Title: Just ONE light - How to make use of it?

We all know lighting is crucial whenever you're making a video. That's why I want to share with you today how to use this one light. Just one. This framing you're seeing right now is the most usual framing that I do. It's me talking to the camera, and I'm sure you do something similar too. One thing we always need to determine when lighting is how soft or hard you want the light to be.
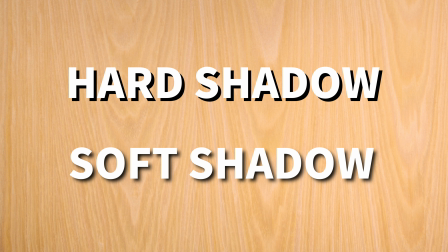This refers to how smooth or how harsh the shadow is. It's very common to film a talking head with a very soft lighting, so it looks more flattering. When I first started learning about lighting, it was a surprise to me that the bigger and the closer the light source, the softer it actually gets. And one important thing in mind, the brightness of the light doesn't actually affect the softness of the light. It's actually the size that matters. When the light source is relatively bigger to the subject, it gets softer.
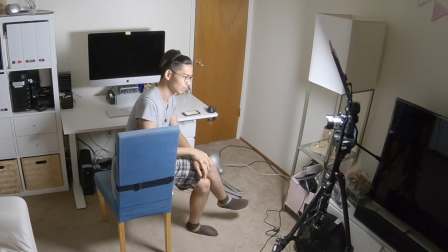The most common setup for YouTubers is probably like this. Right above the camera, a light just pointing right at you.
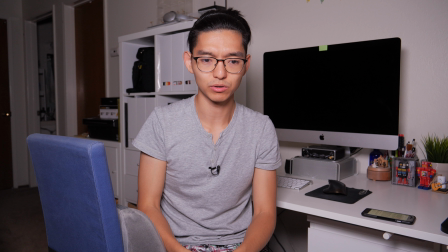And this is common because this is probably the most intuitive way, just put a light right in front and so you're bright.
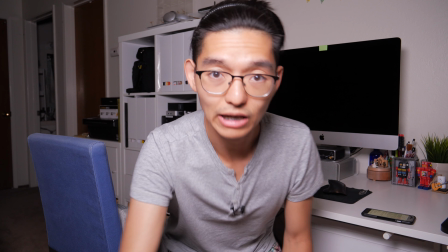Alternatively, you can put the light at an angle
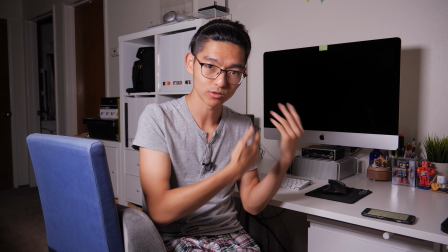to create some shadow so that your face has some depth, so that you don't look like anime.
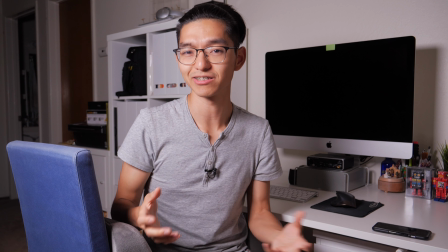This kind of light and shadow combination makes people feel like you're talking about something serious and you want to make a point and it's important.
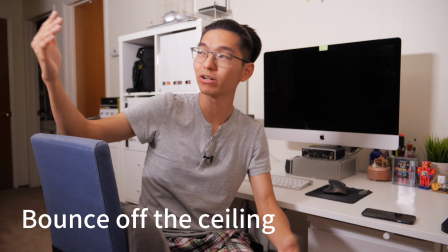But of course, you don't have to point at the subject or at yourself. You can bounce off the wall so that it's an even bigger light source. It's softer this way. Or you can point it at the ceiling too.
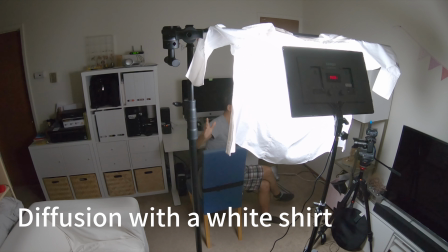And using a white shirt to diffuse the light and make it softer, not a bad idea either. And if you have a reflector, use it.
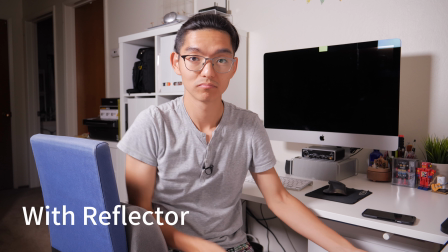And sometimes you can mix a nice professional light like this with available lights in your environment too.
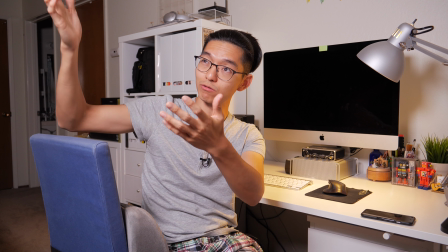This gives a kind of like a warm feeling and also like a daylight. Look at that. But wait, when mixing with house light, they are usually in a very yellowish tone. What should we do? That's the white balance.
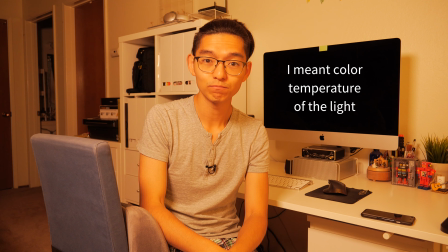Just change the white balance on this light and change the white balance on the camera like that. You can even make use of your monitor. Just open the plain white image like this. Let me turn off this light so you can see. This little line here on my side is what the monitor is doing.
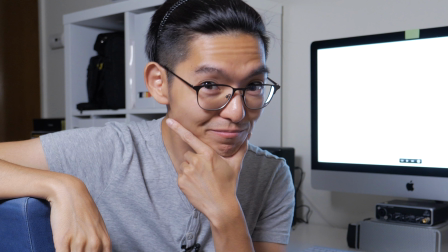And with this light, it creates a pretty good image, right? Do I look handsome? And then you can replace this image with something more interesting. Or just put it outside of the frame. So there you go. Adding just one light to your video production gives you tons of options. If you're starting out, don't hesitate. A light is very much necessary. It will add so much value to your video. Big shout out to LEDGO. They gave me this LED light panel so that I can make this video. So what's a creative way you used one light with? Tell us in the comment below. If you find this video helpful, please subscribe. My name is Ocean. I help people make video. So yeah, see ya. Till next time.